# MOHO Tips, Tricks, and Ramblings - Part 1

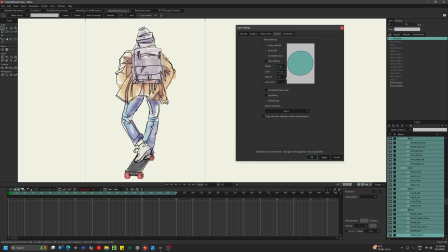992s
Great, maybe we'll even go a little bit more, something like 450-ish. Okay, so we're starting to get like a little bit of warble. We could maybe decrease the offset just so that it's happening a little bit less.
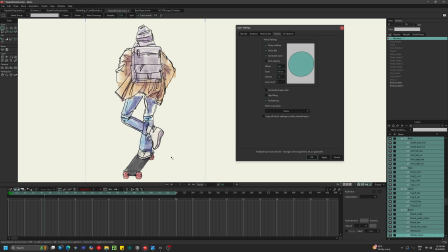And there's lots of different things you can do here. We can actually make this happen, like, for example, on every third frame, which kind of, I think, really sells this, especially,
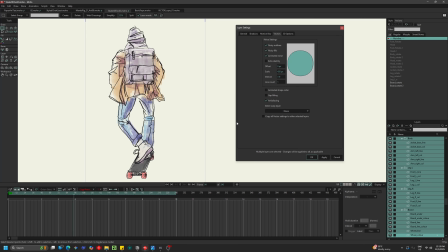1030s
you know, if he was animated on something like 2s, but you've got it changing every 4th frame or something. It kind of really moves things around. Let's up it to the offset a little bit more. And yeah, there we go. Like, given the fact that he's animated on 1s, that's not great.
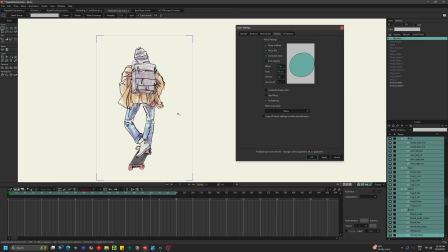1048s
But now this kind of really looks like it was roughly drawn frame by frame. And given how rough the illustration is, I could kind of get behind this as sort of selling the effect a little bit more. Now, something cool about this interval thing that you may not know is that, yeah, we can set it to every third frame.
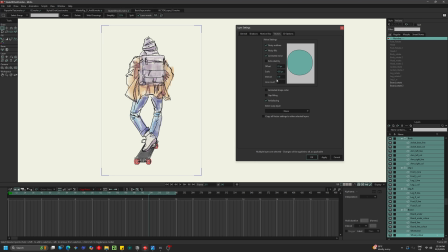1067s
But if you have it set to 0, then it will happen only when something is moving. Now, it's a bit difficult to see given that everything is moving here, but that can be really great if you've got like a really great looking static shot and then you only want like lines and stuff wriggling around when a character's arm moves,
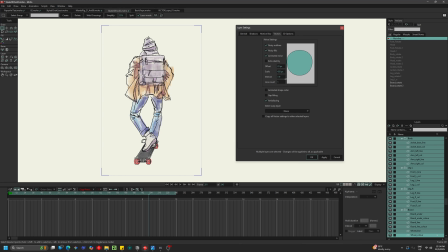1085s
then just the arm will sort of have this happen to it, that sort of thing. But yeah, maybe we'll leave this up to, let's try 4. We'll just experiment with this a little bit more. And yeah, kind of neat. So you can go really crazy with this. We can actually like bump up the offset to something stupid
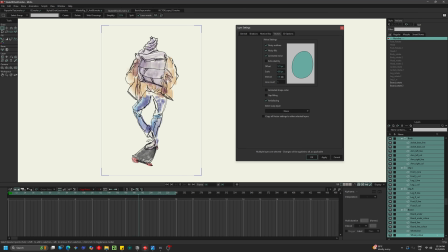1105s
and get some really cool results. We could turn the scale of this all the way down. It's really going to break him, but yeah, you know, maybe we'll just pump the scale up a little bit and this down further.
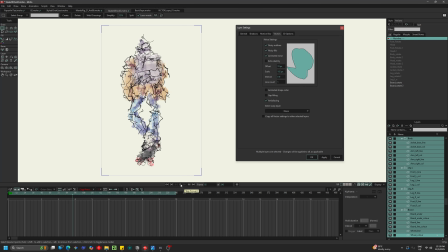1123s
And yeah, I mean, you can get some like really trippy, fantastic results just playing around with this effect. I'd kind of hope in the future, maybe one day, that they'll kind of bring in like some different sort of noise examples that you can do here.
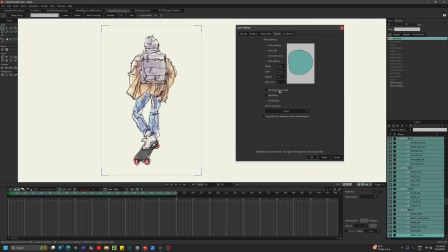1138s
There's other things like etch a sketchy and line count. I haven't really played around with these very much, so I'm not entirely sure what they do,
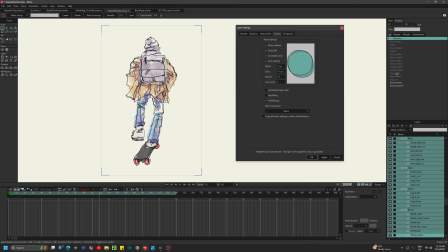1150s
but yeah, you can get some really fantastic sort of stuff out of this. Either way, I just thought that this would be worth showing off to you guys,
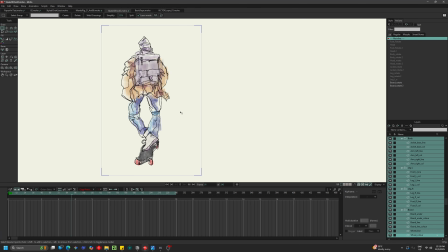1160s
because yeah, I definitely struggle or have struggled in the past with my illustrations definitely looking like 2D animated rigs.
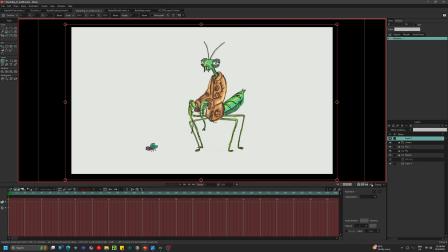1169s
For example, the Mantis animation that I did some time ago, it might be a little bit choppy to play it back right now. Yeah, it is. If we turn off the line boil, you know, I was very happy with this animation.
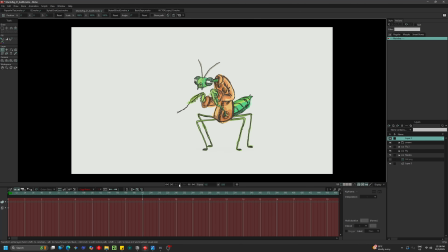1183s
A lot of people liked it, but it does look very sort of cut out 2D animator style, and I really wanted it to have more of a hand-drawn look. And I think applying something like that really would have helped sort of sell the illusion of what I was actually going for.
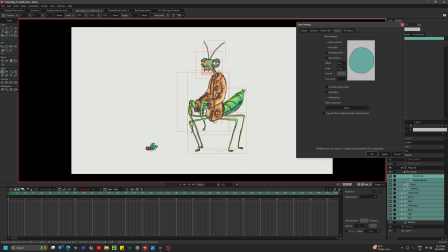1202s
Actually, I'm kind of curious to see if we were to apply that. I mean, yeah, the computer sort of struggles with it a little bit. Maybe we'll turn off line boil.
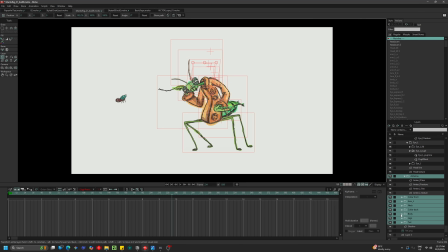1218s
It's just happening to his mouth. I mean, yeah, maybe we'll give it a quick go and just sort of expand absolutely everything here and just see if we can pull it off.
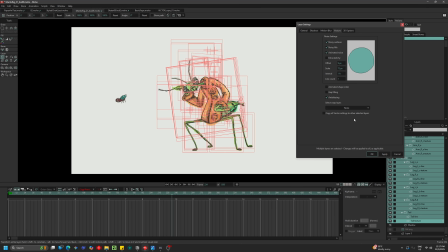1233s
Let's go noisy outlines, noisy fills, animated noise. We'll hit apply for now.
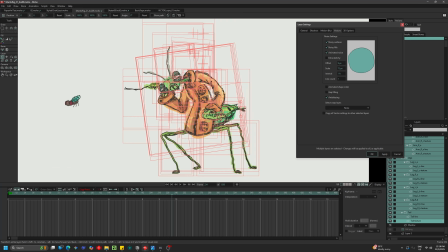1239s
And we've got line boil turned off.